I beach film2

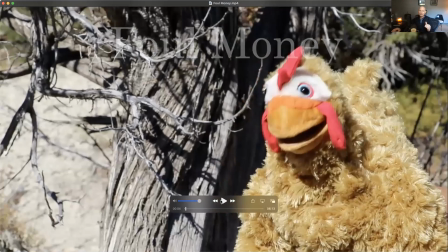4:11 So it's jarring. Right. So you'll want to make a decision about that. When does the title come up? If this is only a 3-second shot,
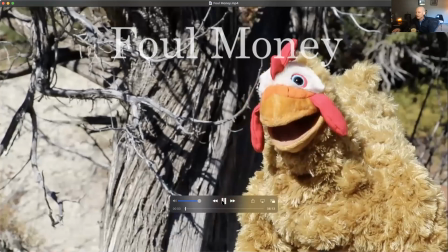4:26 1, 2, 3, and that's not enough time for the title.
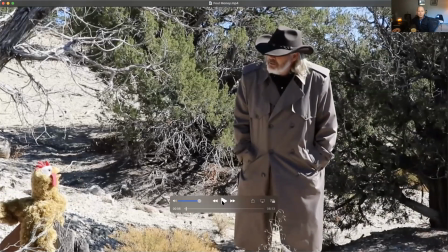4:31 Hey, Fred, how's it going?
Right. Maybe you need to wait for the title until the moment here where you've got more time for the title to come up, right?
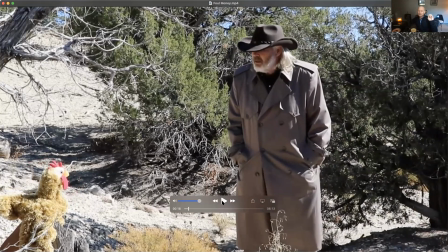4:47 So choose that time. It doesn't have to come up right away. You can be 6 seconds. You could even be, 20 seconds into your piece, right? It could be this whole dialogue that happens first.
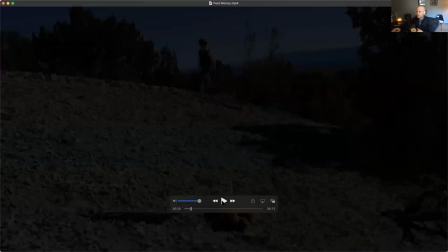5:02 before your title even shows up, you could have foul money happen right here. When you go to black here, so you got this foul money, your title could come here instead. So it would clean it up. These are just options as to where you could put that title. I would suggest playing around with it, put it in a couple of different spots, export it and look at it and just to see where it lands and, just feel it out. Even export it, play it on a larger screen and kind of feel it out. These are subtle things that you'll start to be more intuitive about. You'll feel more intuitive about as you do it more, but you'll definitely want to work out as you go. So anyway, we'll keep going.
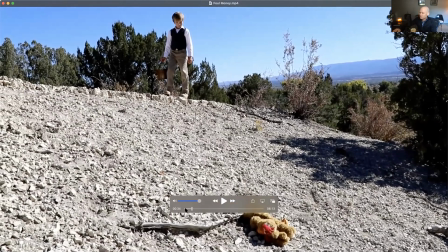5:53 I think this would also have been a good opportunity to do maybe a J cut here, where we. Yeah, that's okay. You got the audio. Where if we had the a longer break right here, we hear that can squeaking, and then the audio pops up. I think a J cut would have been really kind of interesting here.
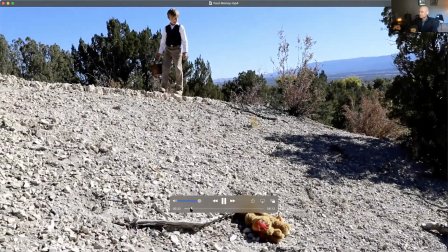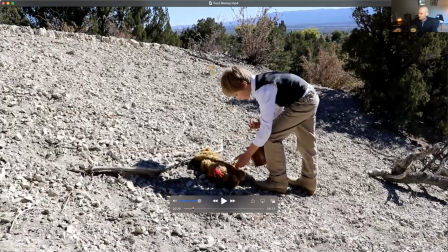6:30 That's a nice move there. You didn't quite time it out. You're getting there. I see what you're doing. It's good that you're doing it. It's not quite there, but you're getting there, and I appreciate the intention there.
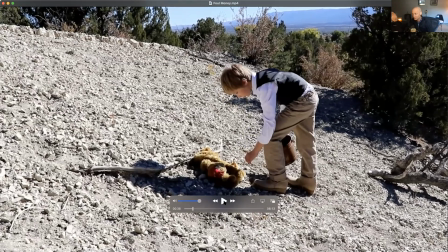6:48 You're centering the character there, and I think that's good. The rest of the composition, you want to clean up. I can tell when you're behind the camera. When you are in front of the camera, we'll talk about this a little bit later,
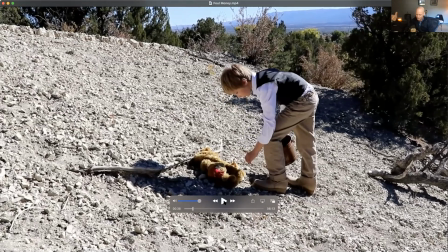7:04 but when you're in front of the camera and you're operating the puppet and you've got the camera just still there, it's really tough because you can no longer be the director of photography. And so therefore you're not able to really manage the scene as well.
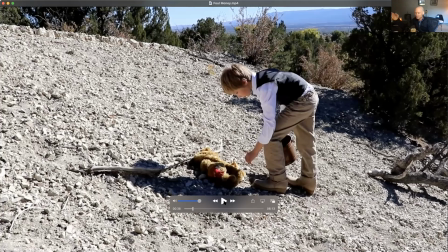7:21 Here you're able to compose a little bit better. You're able to get the shot a little bit better.
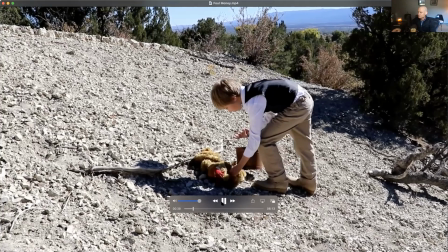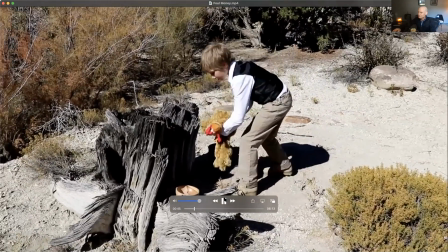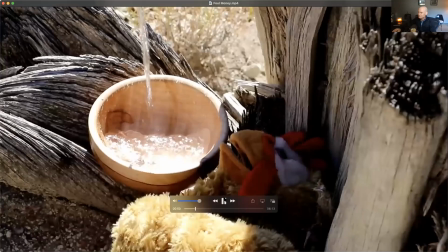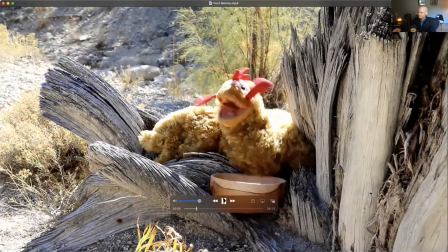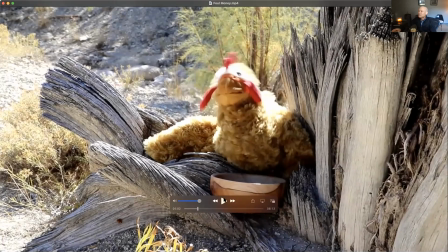7:49 Oh, that boy, he gave me water.
It's good audio. Actually, it's very good audio. I'm not sure what you're doing. I mean, you must have some sort of mic going on. I don't know, but the audio is excellent. Very clear and sharp.
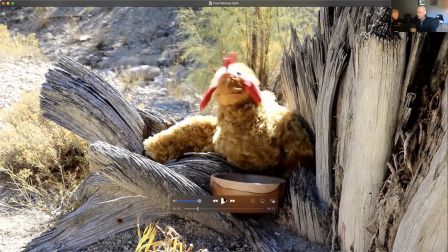8:09 The composition, again, you've got you're nice and tight in here. You got the puppet centered there. You've got this sort of a little bit of an off balance here.
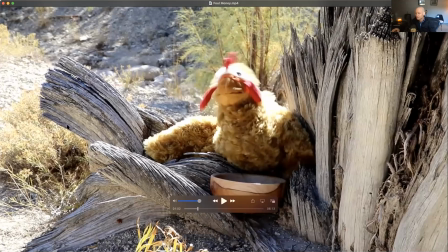8:18 There's some info here, and we're talking about composition here because, I think it can be very important. You've got this over here that's kind of loose. And I think that if we were to cut that off here,
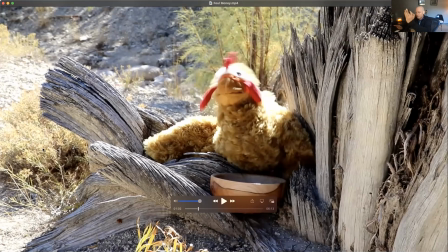8:33 in terms of composition, as I'm doing it, you can't see what I'm doing, but as I'm doing it visually, it's a much tighter composition. If the composition ends here, and then we kind of cropped over here along this line because of the shape,
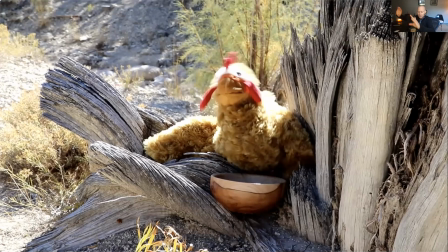8:51 much tighter composition, much cleaner looking composition on that. All this stuff matters. It really does. And we're talking about this because you've got so much more that you're thinking about.
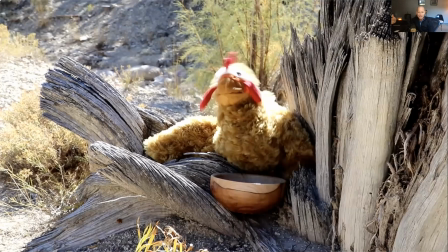9:06 You've got the script, you've got these characters that you're managing. You're dealing with a character yourself. You're doing the puppetry. All of that you've got going on, and you can start to see that it can, no matter how much time you have, this can start to add up in terms of the things you have to deal with and think about.
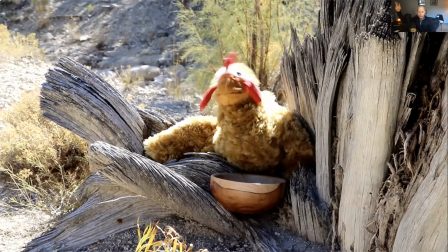9:26 This is where it might have served you to have maybe somebody else doing the puppet. You could have done the talk or something like that. And you know what? It's occurring to me, maybe somebody else did. Maybe you were doing the audio and somebody else was operating the puppet. Is that the case?
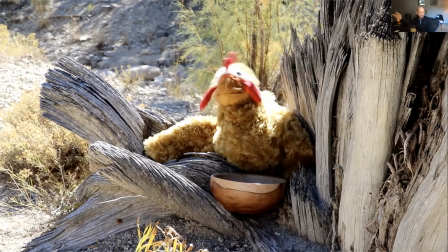9:43 I don't know. I just assumed you were doing the puppet. Maybe somebody else was doing the puppet. That would be a cool thing. Maybe your mom was doing the puppet. I just assumed that you were doing it. But anyway, but there's so much for you to be thinking about here that it can really just start to add up.
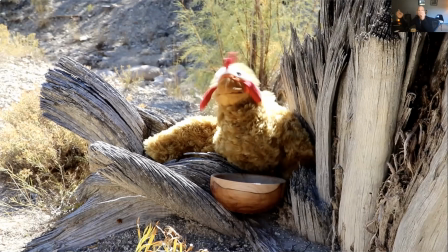10:02 Anyway, composition, I think, is where we want to try to start to improve this. The other element that I think we could do on your next piece as you continue to create works like this is time of day. You're working in location, time of day, and lighting.
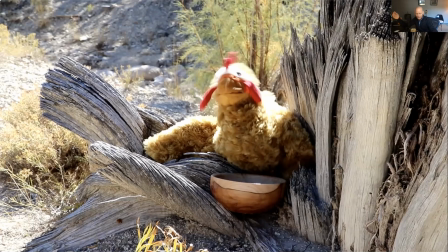10:22 Quality of light and controlling that quality of light is going to be the next big step for you. To be able to be out there on the set like this and to be able to set up a scene where you are going to avoid things like this harsh highlight here.
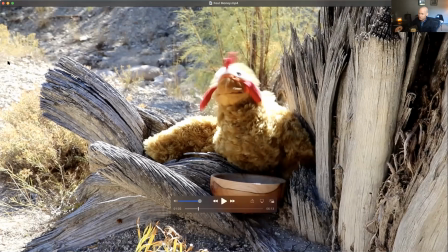10:39 You're going to be able to manage, these things back here so that they're not overwhelming. Even if you're having to work midday to be able to get the lighting in there, this is what does take
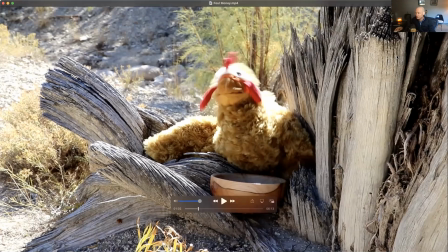10:53 a long time to be able to reflect light in here and give a certain quality of light that warms it up or cools it off. All of that kind of stuff, again, raises the level of the piece from being a student work into a truly cinematic looking piece.
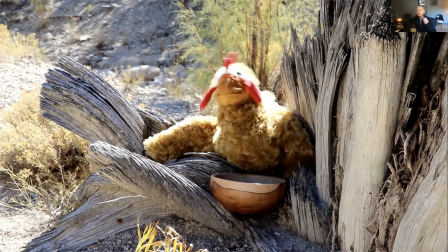11:12 And I think you're interested in having a cinematic quality to your work. And so I'm gonna, do what I can to point out these things so that you can get it to that level.
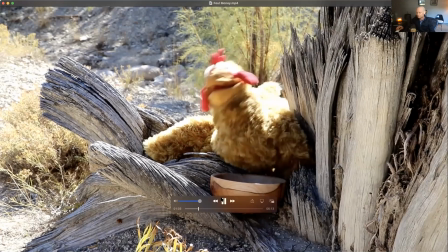11:27 Oh.
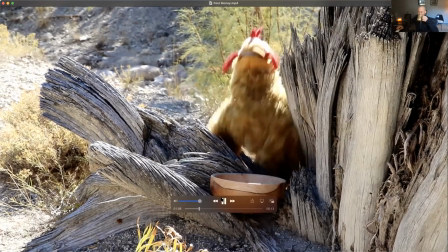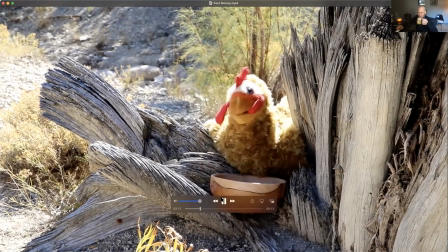11:33 That should do it. That boy saved my life.
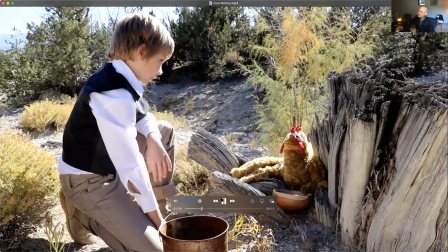11:40 Oh, hello. Hi, I just came to check on you. Are you the little boy that helped me?
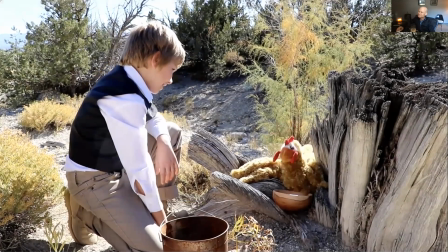11:46 Yes. Thank you so much. These coins here, those are for you.
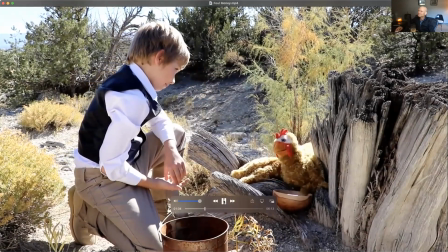11:55 It's really hard to find water here nowadays. Well, I'm here to give you more water.
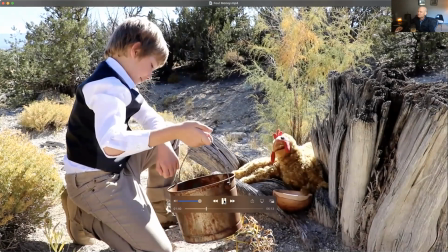12:02 Oh, that's so nice. Yes, I would like water every day. That would be awesome.
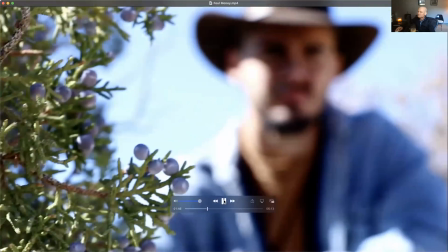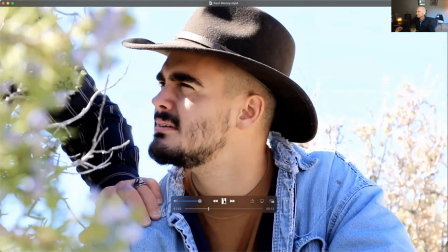12:14 You see that, chicken? I got a job for you.